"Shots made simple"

It frames your subject from head to toe while allowing some of the scenery to still be seen. The difference between the wide shot and the full shot is that the full shot is framed a little bit tighter, with a little bit less room above the subject's head and a little bit less room below the subject's feet. The full shot is used to show a single character as the main focus of a shot, but it can also be used to show multiple characters as the focus of a single shot as well. This allows you to have a bunch of characters within a frame and not have to cut to a bunch of different shots. The full shot is also a great way to make a subject appear more dominant in frame. Take this example shot from Captain America: The First Avenger. We see Captain America and the Red Skull facing off,
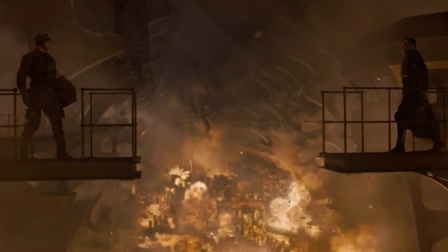297s
The full shot here shows them both in frame and really shows that they are both dominant subjects,
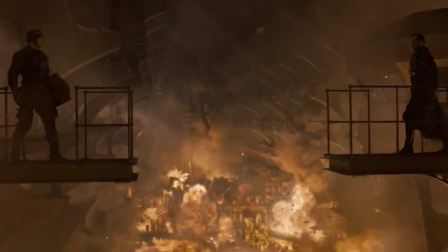304s
and it also communicates that they are adversaries without needing to cut two different shots to show them both.
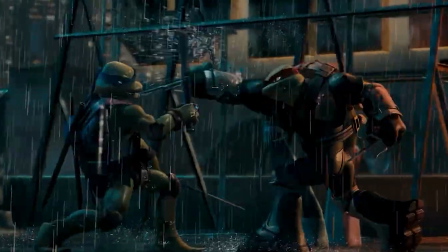310s
Another example of the full shot is this shot from Teenage Mutant Ninja Turtles 2007.
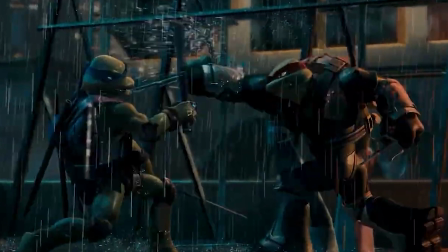316s
We see Raph and Leo squaring off, and we see both of them in a low angle,
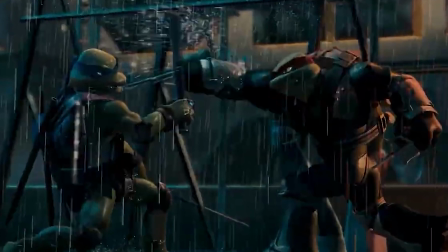321s
which communicates their power and skill, but also a struggle for dominance between the two.
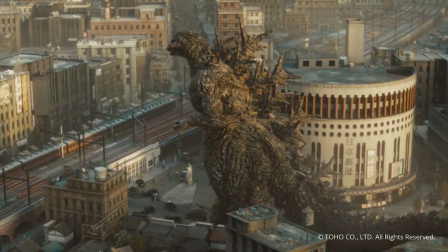327s
The final full shot example is this one from Godzilla Minus One.
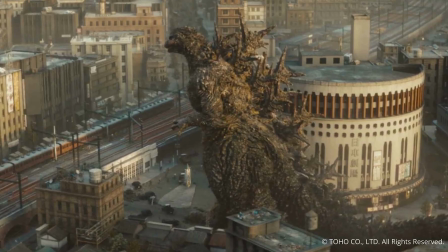332s
We see Godzilla framed from head to toe from an overhead angle, showing just how massive he is in relation to his environment and the tiny humans below. Next up is the medium full shot. The medium full shot is a shot size that is somewhere between a medium shot and a full shot, hence the name. It usually frames your subject from the mid-thigh up, which is why it is also known as the cowboy shot. It got the name the cowboy shot because it was used in a lot of westerns, and it framed a lot of the characters from the mid-thigh up, allowing the gun at their side to be seen. Take this shot from the 2016 version of The Magnificent Seven.
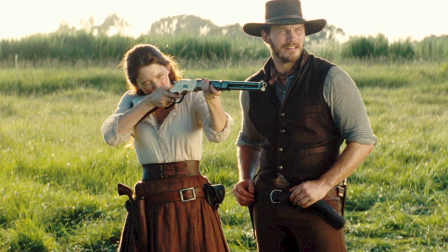380s
Here we have Chris Pratt's character Josh Faraday and Haley Bennett's character Emma Cullen practicing with a rifle.
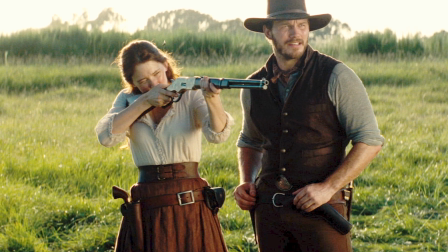388s
Notice how they are framed from the mid-thigh up, allowing us to see some of their facial expressions as well as see their weapons in plain view.
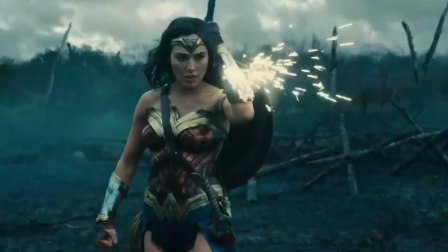396s
Another great example of the cowboy shot is this shot from Wonder Woman before the DCEU became a mess.
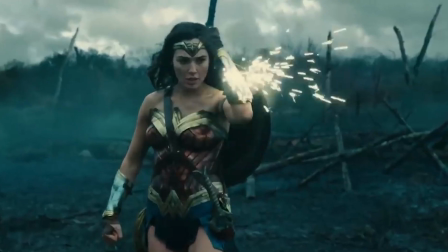402s
It shows her in a well-framed cowboy shot,
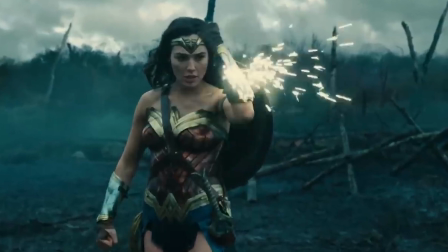406s
which allows us to see her face and her lasso of truth in plain view while also showing some of the environment. Now we can dive into shots that allow your subject to be seen in greater detail. And the first of these shots is the medium shot. The medium shot frames your subject from the waist up and it allows some of their facial detail and expressions to be seen a little bit more clearly. The medium shot can be used to show a character in a more dominant position, but it can also be used in dialogue scenes in which two characters are talking and we need to see the reactions of both characters within the scene. It can also be used to show action in more detail, like this shot from Shin Ultraman.
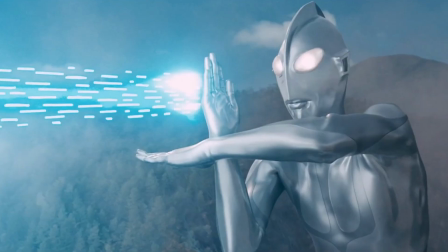456s
Here we see the Giant of Light charging up his iconic Spacium beam. The shot is framed from the waist up, which is tight enough to show the moment of firing and allows us to see some of the beam's finer details.
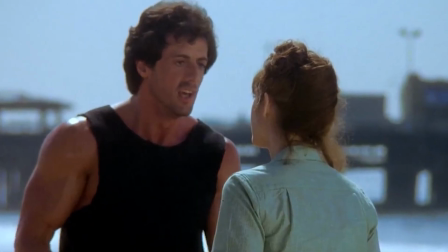469s
The medium shot is also used really well in this scene from Rocky 3, as Adrian and Rocky have an argument on the beach.
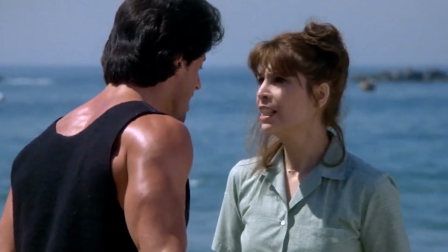477s
The shot allows us to see their facial expressions well and pulls the viewer in as the argument gets more heated. Next up is the medium close-up. Like its name implies, the medium close-up is between a medium shot and a close-up, and it usually frames your subject from the chest up, like how I'm framed right now. Framing your subject like this allows you to get in closer and share a little bit more intimacy with your subject without getting too close. To illustrate this, we're taking a look at this scene from 2022's Shin Kamen Rider.
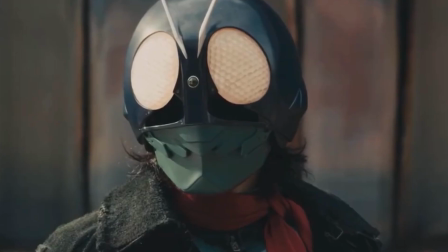517s
Even though both riders are wearing helmets, they're both framed in medium close-ups,
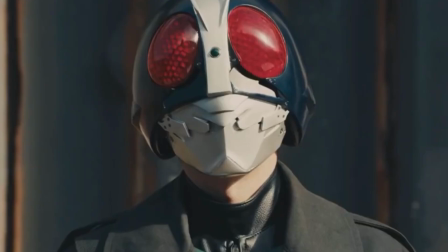523s
allowing us to get a bit closer and read their emotions through body language.
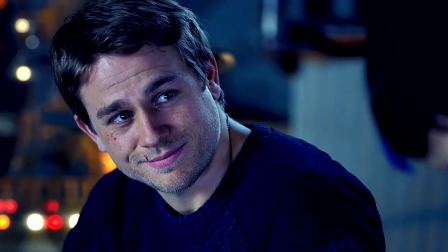527s
And this shot from Pacific Rim shows Mako and Raleigh having a conversation about Gypsy Danger.
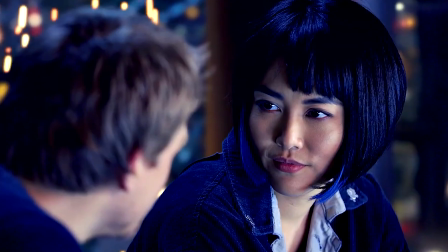534s
Both subjects are framed so that we as the audience are seemingly subject to a private moment,
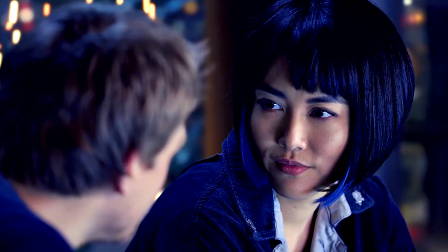539s
allowing a sense of intimacy and closeness that wouldn't be there if framed with a larger shot size. Following the medium close-up is the close-up. The close-up is one of the most well-known shot types used in filmmaking, and it's used when we need to see a character's emotional reaction to something happening within the story.
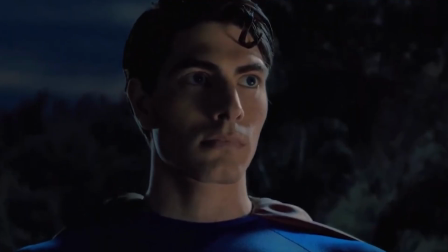567s
In this shot from Superman Returns, we see Clark, who has returned to Earth and is checking up on those close to him. His face is framed in a close-up as he suspects something important about one of the characters, allowing us to see a bit of his emotional state.
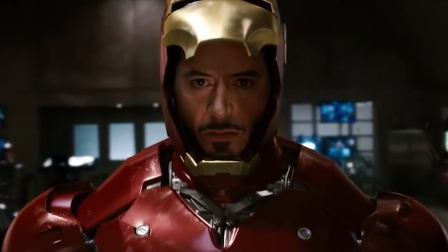582s
And this shot from the beginning of the MCU, we see Tony suiting up in the Mark III suit for the first time. And this is a great example of a close-up, as we see his face and the look of determination on it,
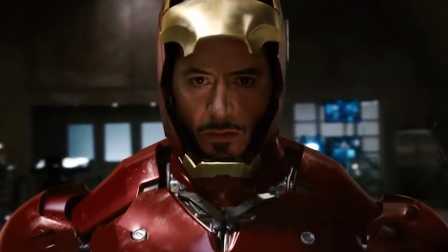596s
as he dons the iconic suit for combat, ready to save the people of Gulmira. This shot is also great because it draws attention to his eyes in particular.
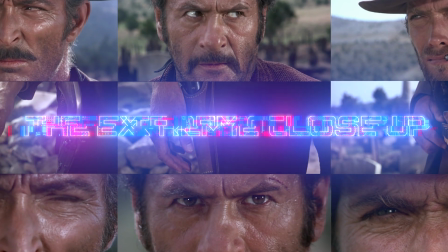Finally, we have the extreme close-up. The extreme close-up is the tightest shot in filmmaking and is used when you need to fill the frame with your subject's face. When you frame a subject with the extreme close-up, you keep the eyes in focus, and usually you use the extreme close-up when you need to see a certain detail on your character's face.
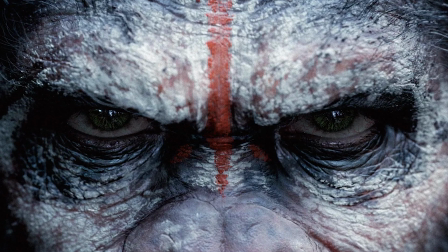636s
I love this shot from Dawn of the Planet of the Apes, which shows us Caesar's eyes as he focuses on the target he and his clan are hunting.
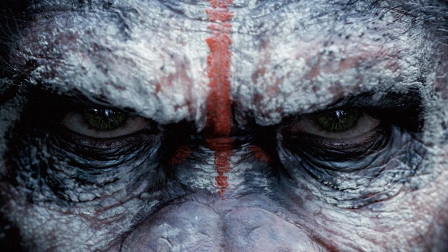645s
By framing the eyes this way,
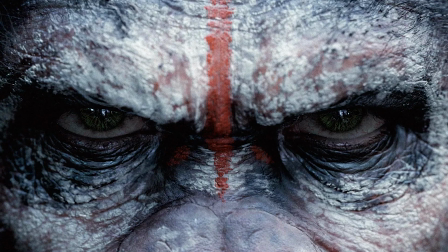647s
we see his focus and determination in a bold way that instantly grabs the viewer's attention and holds it.
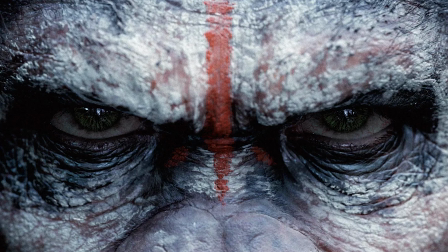655s
It also allows us to peek into his mental state and some of the toughness inherent to the character. You can also use the extreme close-up to show objects in greater detail that you really wouldn't see with any other shot size. Before we wrap up, it is important to cover camera framing. There's the single shot, the two shot, the three shot, the over-the-shoulder shot, and the point of view shot.
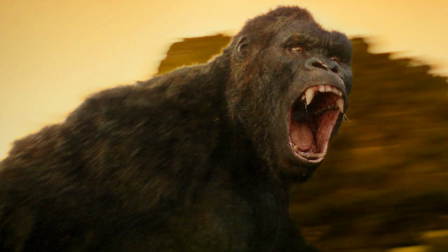679s
The single shot is when a shot only has one subject or character in it.
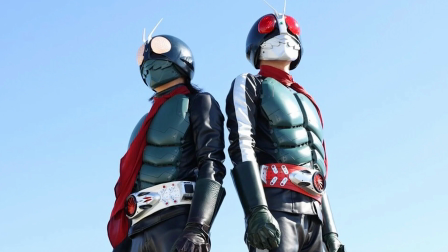684s
It can be any shot size, but only have one subject. The two shot is the same thing as the single shot, but it has two characters in frame instead of one.
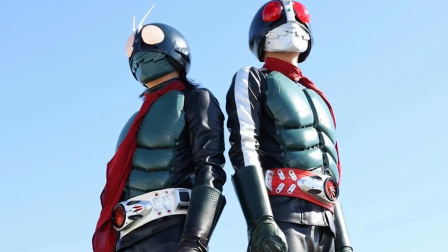693s
Again, this shot can be framed in any size as long as it has two characters or subjects in frame.
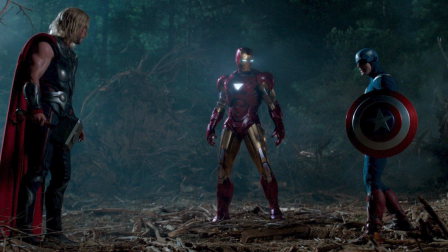698s
The three shot is when three characters or subjects are in frame, and it can be nearly any shot size.
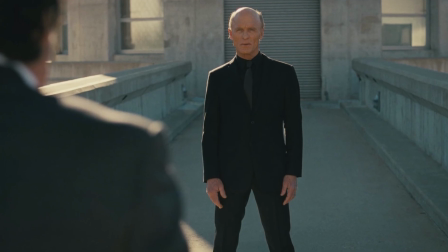705s
Next is the over-the-shoulder shot. This shot is when the subject is framed over the shoulder of another subject or character.
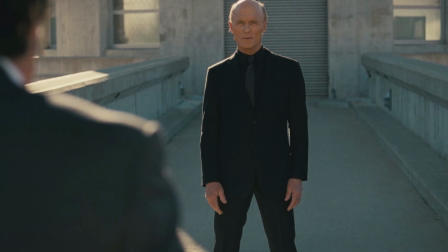712s
This shot helps provide orientation and connect the two characters emotionally.
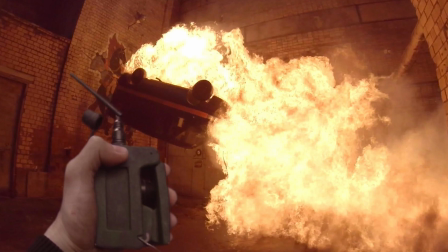716s
Finally, we have the POV, or point of view shot, which is a shot framed from the character or subject's point of view.
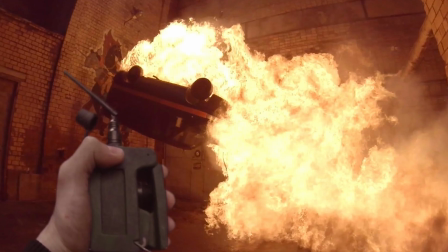724s
It shows us exactly what the character is looking at, as if the audience sees it through the character's eyes.
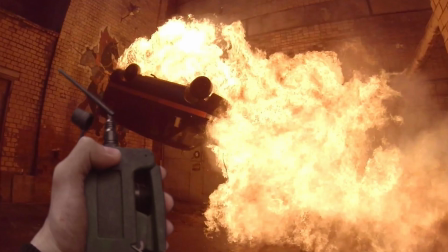730s
And that just about covers all the shots used in filmmaking, Visionaries. If you enjoyed today's video, then go down below and leave one of these.